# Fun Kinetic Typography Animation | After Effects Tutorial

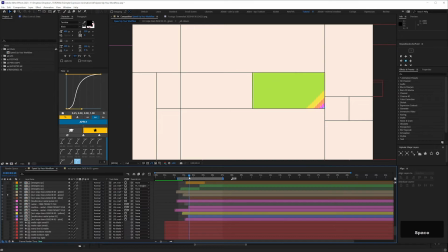That's underneath the text, rotated and matted to the same box in the grid. Then I've used the same diagonal shadow lines but without a matte and wipe those on and off. And then finally the text and shadow layers sit on top. Now let's take a look at eye draw.
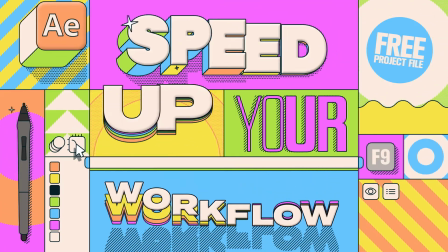This is also referred to as eye trace or guide in the eye. If this was just a looping animation, eye draw wouldn't be an issue as the viewer can just take things in in their own time.
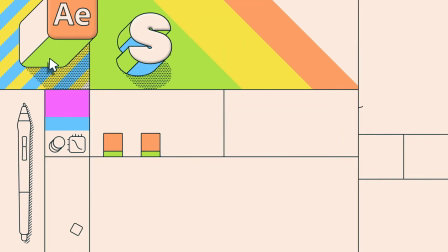But if you animate the elements in like this you need to consider how you're going to guide the viewer's eye to where you want them to look.
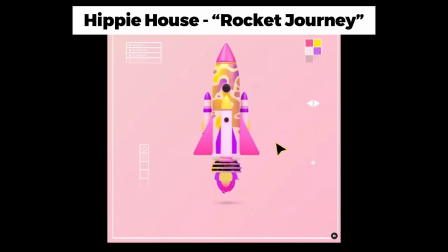Having a cursor or pointer on screen clicking things is a great and easy way of doing this and
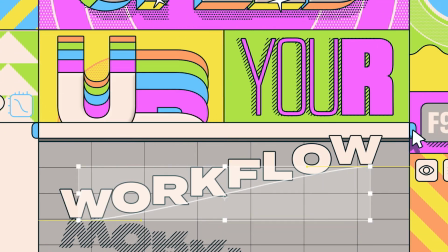for this somewhat meta idea of animating an After Effects interface it's thematically appropriate.
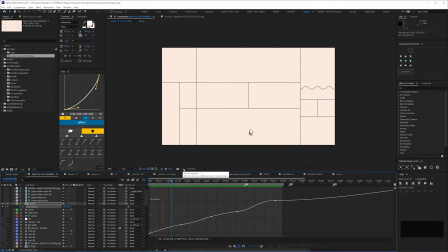At one point in the process I experimented with having the cursor move around the whole grid bringing elements on.
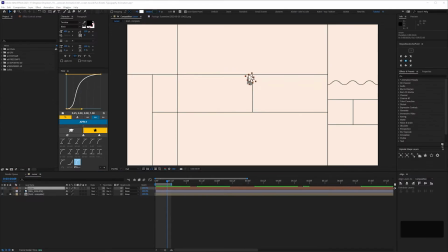If you ever want to do anything like this here's a tip. Go to Window, Motion Sketch. Make sure Y frame and background are both checked. Pop this window off to one side or dock it, just so it's not in the way if you come up window.
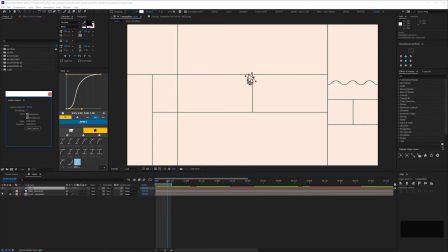Here I've got our blank grid in the background, but if you wanted to work out the path of your cursor first, you could always do a really shitty drawing like this and have it in the background instead. Also make sure you have enough time in your work area. If we try it here with just 12 frames, we get this.
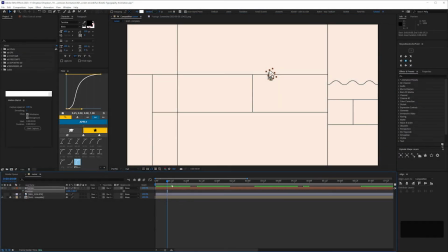It just stops after those 12 frames. But we'll We'll drag this out and then it's going to start where our playhead is so we'll come back here and then making sure your cursor or whatever it is you're animating is selected we can draw our path. Because we had wide frame checked we can see our path as we draw it on.
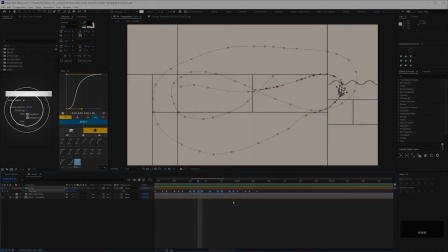I deliberately left the smoothing at 1 because we always have the option of refining it using the smoother.
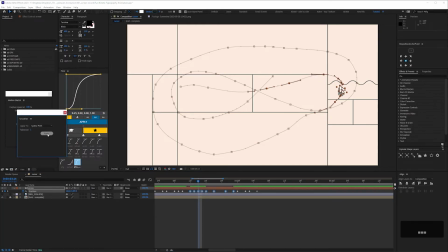Just select the position key for ensuring you want to smooth and hit apply. Increasing the amount here will increase the smoothness and help reduce the number of vertex points. Whatever smoothing we apply the speed will reflect how quickly we will draw in our cursor and in real time.
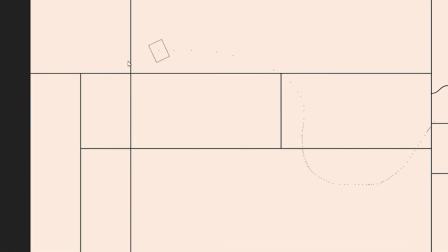We can see that here with the dots along the path.
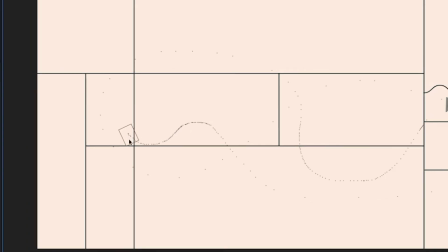That's the great thing about Motion Sketch, you can slow down or speed up or even stop as you draw without having to manually get that timing right yourself.
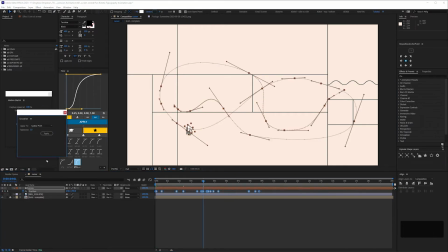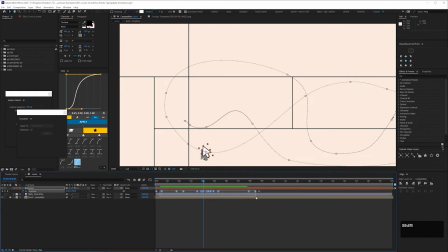However if you wanted easing at the start and end say, you can always select the middle keyframes and set them to a row across time, or any you wanted for that matter, if you want the cursor to pause in certain parts, it's up to you.
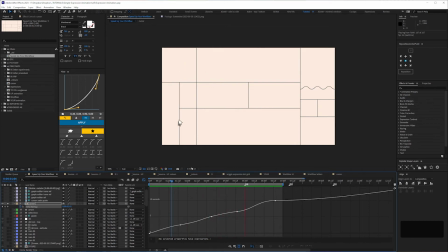Anyway I did this because I wanted to see whether having the cursor move all around the grid and bring on all the text and other elements in one move would work, but it didn't so I decided on this.
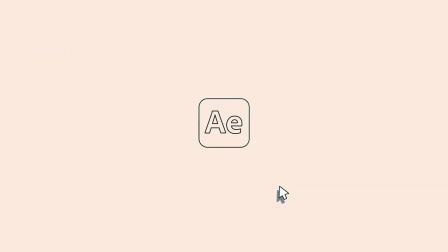I thought having just the After Effects logo on screen you're immediately focusing the viewer's attention, there's nothing else there apart from the cursor. Then, if the After Effects logo is central and we move it into place with the cursor, that's a good way to bring on all the grid elements in a nice way.
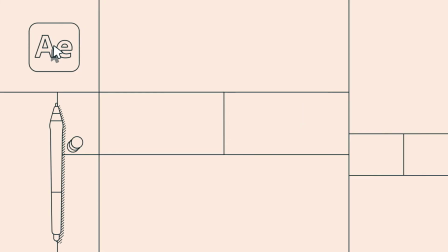And because we're keeping it monochrome, that's another way of keeping things simple. There's no colour or contrast in the scene fighting for our attention.
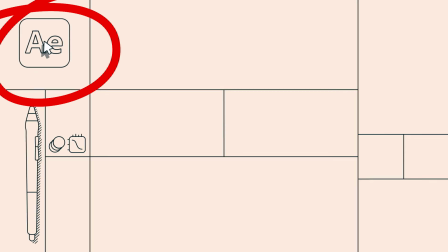So as the After Effects logo moves up here, our eyes are drawn to the left of the screen. We've got this pen here, but it's near the After Effects logo, so it's not an issue.
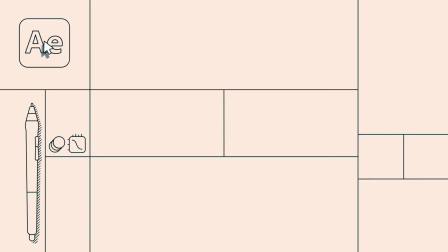We can pretty much take in both. Then, just a microbeat before we click on the After Effects logo.
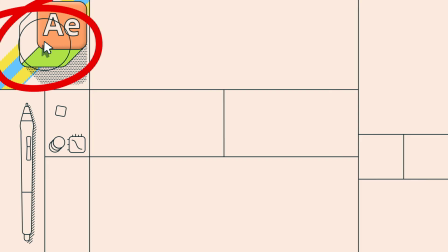As well as the cursor and logo scaling down and up slightly, accents like this dashed radial scale thing as we click helps pull the viewer's eyes back to where we want.
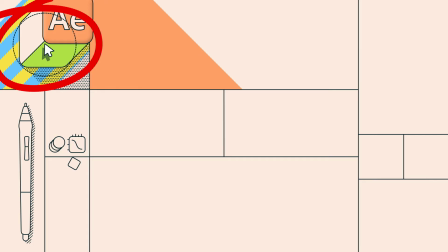Sometimes little touches like this can help accentuate key points. After that, we don't want everything animating at once. I was keen that the text should be read in order. Speed up your workflow.
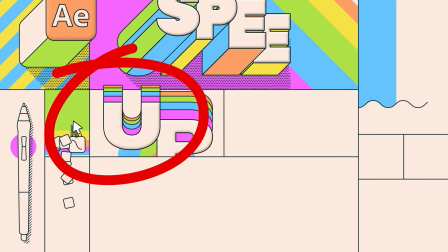So we have this wave of colour guiding our eye along the top here. Then back down here so we read up. and then I'm deliberately waiting a tiny beat before yaw comes on.
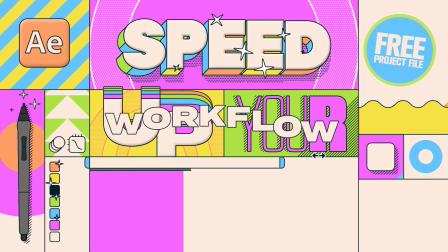Then we have enough time to read that before we come down here and again I deliberately use these brash multicoloured wipes which almost shout hey look over here.
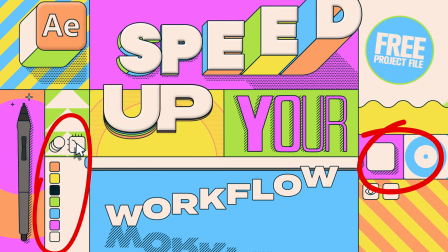Yes we have other elements animating as well but crucially they're not large or particularly distracting
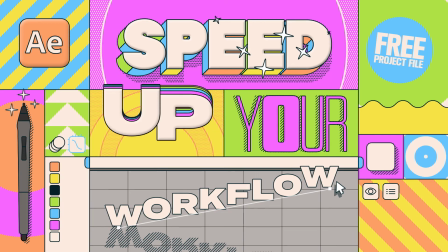so they're less likely to grab our eyes than the combination of the colour and the large text we've got here.
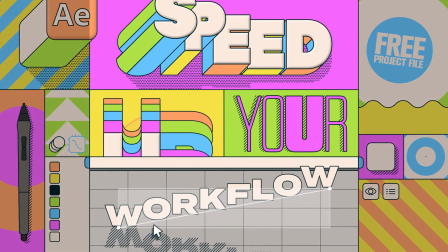Plus I made sure that all the important stuff was centred in the 1x1 frame.